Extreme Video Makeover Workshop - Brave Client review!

She comes back and her cat was chewing on her microphone. So basically anything that's going to go wrong, it has a pretty good possibility of doing so. And I don't know why that is, but I have seen that in every area of my life and most of my clients. Once we say, okay, we're going to stretch ourselves and we're going to do this, then all of a sudden a lot of annoying resistance pops up, and it doesn't seem like it's coming from us. And I don't know if it is or not. If we're attracting resistance to push through it, I don't know. But don't be surprised if once you start doing this, it doesn't flow as smoothly as you think. And it probably will take a little longer than you think. Okay, so that's not necessarily part of the makeover piece, but it is getting you, it's getting to the idea that part of resiliency is looking at your video footage and saying, oh, and tweaking it, saying, oh, I could do that better. And it's another thing Barb did. She said, is there something I could be doing, you know, any mistakes I'm making or to improve? Awesome question. Thank you for that. And her videos are just going to get better and better. And as you'll see, these are her first ones, and they're already really good. So let's start with, I'm going to share my screen. Oh, and then after we talk about Barb, we're going to go quickly to another one of my favorite YouTubers as an example for you guys, Kylie Carlson. She's an Australian business coach. And I've had an email exchange with her. She's been super busy. I have too, but I want to eventually do an interview with her because what she's doing is a great template for what a coach can do with video. And she's doesn't have a jillion followers yet, but it's growing pretty steadily because of the way she's doing it. Okay, we'll look at her videos in a minute too. All righty, I'm going to share my screen. And let's see, I think I'm just going to share Google with you.
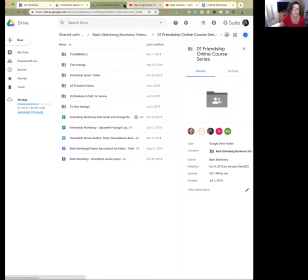There we go, share. So I don't want to be in Barb's hub. There we go.
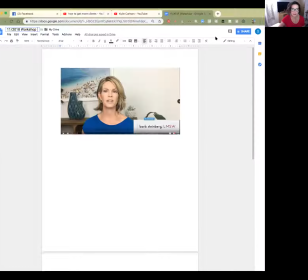Okay. So here's the first one that I want to show you.
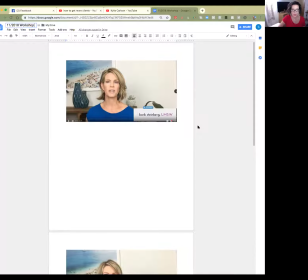So this is footage from the very beginning of her first module. And she's following our, you know, Mirror Your Brilliance method on this, on video method. And so she's got a pretty uncluttered background here.
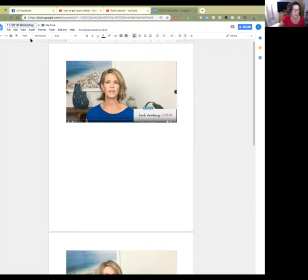If I can make this bigger. Yes, I can. Hold on. Yeah.
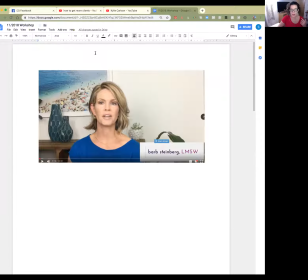So she looks great. And her top is not distracting, correct? And the background is pretty good. She's simplified, only has a couple things, some plants, you know, nothing like super junky on the wall here.
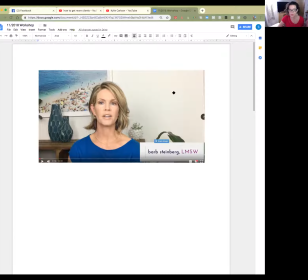She let that be empty space, which I really appreciated for her shot here. Her lower third this is not conventional placement, but it works fine for this.
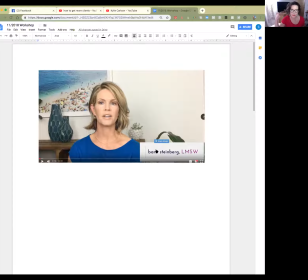And what I mean by conventional is from news reports and stuff back in the day in television and movies. We don't worry too much about it, but the term lower third, that's what this is. It's an identifying piece of your video that tells your audience who you are.
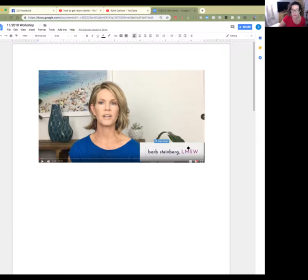And this is why often I say you don't have to start your video with, hi, I'm Sally Smith, because we're going to tell people that in the lower third. But just as an aside. So technically, you know, we might move this over a little bit, but it's okay.
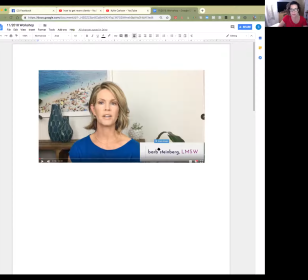And this doesn't stay on the screen for very long. It's kind of, it fades in for a few seconds and then it fades out so that she's been identified. Okay. Here, one thing I would, so in terms of kind of making over this video,
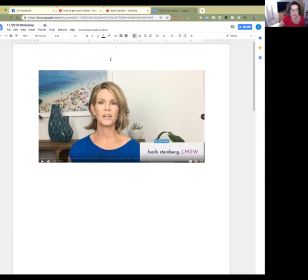I would like to see this line here, this frame here, not quite so close to the middle of her face. Because as I've lectured about before, I don't want to see things growing out of the top of your head.
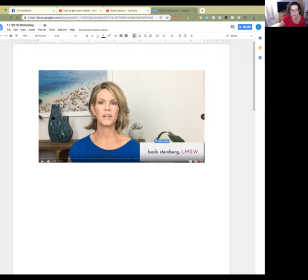Now, it's not totally terrible because I do like the way the line is drawing your attention here to her face. You know, our attention is being drawn to her face. The other thing for this is the framing is a little bit wide.
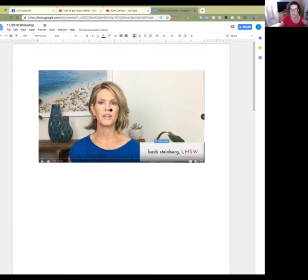And by that, I mean, there's kind of a lot going on besides just her. I kind of like to see it a little bit tighter in. But in general, this is a perfectly, obviously workable shot. No worries here. The lighting looks great. Look at the light in her eyes. Yay, Barb. You did an awesome job. Okay.
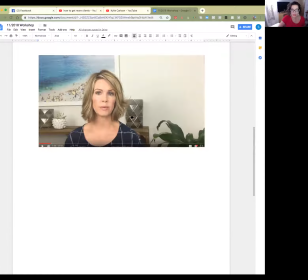Here we have the same setting, but this is even better because look at the frame of the picture behind her is not growing out of her head, which I love. It's more just framing her face here a little bit. And once again, she's left this, you know, this blank space here.
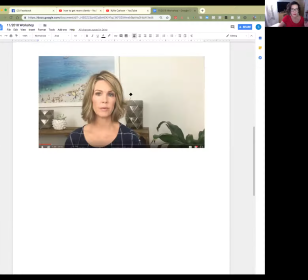She didn't feel a need to put something up there. Great. And then the little plants and stuff are pretty simple. I might actually do away with this one, but it's fine. At some point, it becomes about personal preference. But I do like to ask you to limit the background to, you know, maximum 3 doodads.
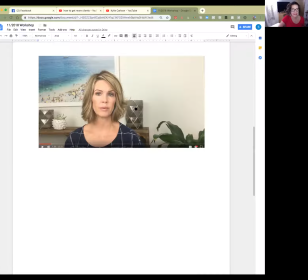3 doodads maximum. It simplifies your life too. So yeah, this is a pretty good shot.
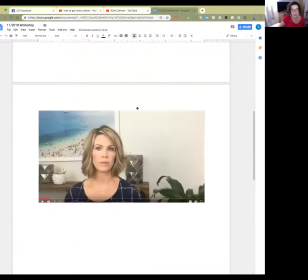Now, let me go back. No.
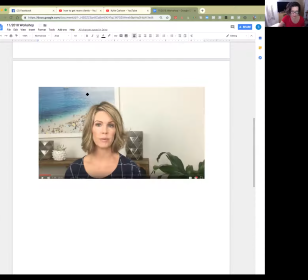So if I were editing this, I think what I would do, and this is the idea around when I say, you know, I want your face to be the center of attention, and that is the first priority. But second priority is you can give us a little bit of room here,
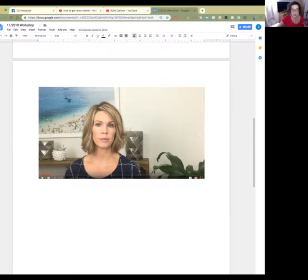because what the editor can do is the editor can go in afterwards and they can tweak your framing and pretty much make it perfect. So especially here where her face in relation to what's behind her is well placed.
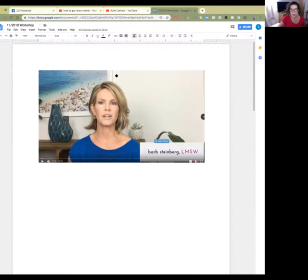Up here we can't do much about where her face is in relation to things behind her, right? Because I can't move this without doing a bunch of fancy unnecessary, you know, editing tricks like that nobody would want to pay an editor to do for this kind of videos.
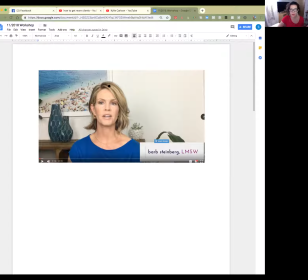I can't physically like move her face over, right? So, but down here, I have a little more to work with.
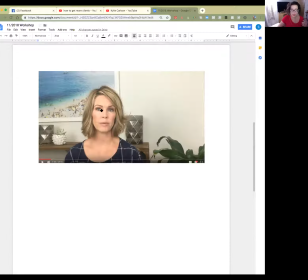Now, you remember we talked about thirds, and this is all in the Ultimate Guide. So please check out the framing part of the Ultimate Guide once again, because I give you, you know, pictures and lines,
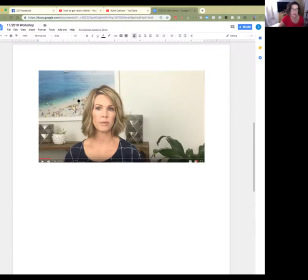and I draw on the photos in that part of the Ultimate Guide to help you realize what we're talking about when we're talking about thirds. So in a rectangular composition like this, especially, it applies to square too, but you want to be thinking about,
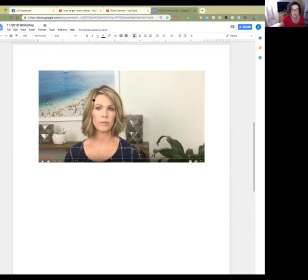here's the top third here, and here's the lower third, correct? Más o menos, right? Then here's the third here, and here's the third here. Now, ideally,
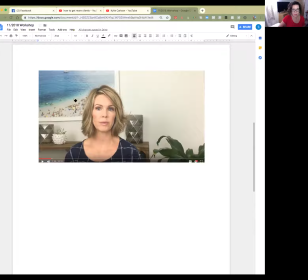her eye line would be kind of more over here, because it's the intersection of this third. And since she's talking to the camera, it's okay for her to be a little more like in between,
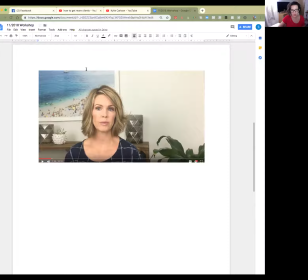not on the line of the third, but sort of in between, like to our right. Let's see, I will try to draw. Here's a,
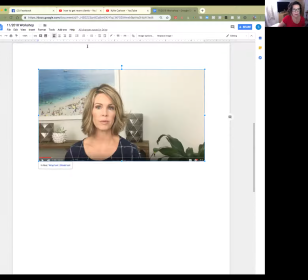no, I won't try to draw. I'll try to figure out how to draw next time. Okay, at any rate. So I kind of like where her face is as far as in the long ways of the frame, the rectangle here, but I would like to see her face up a little bit.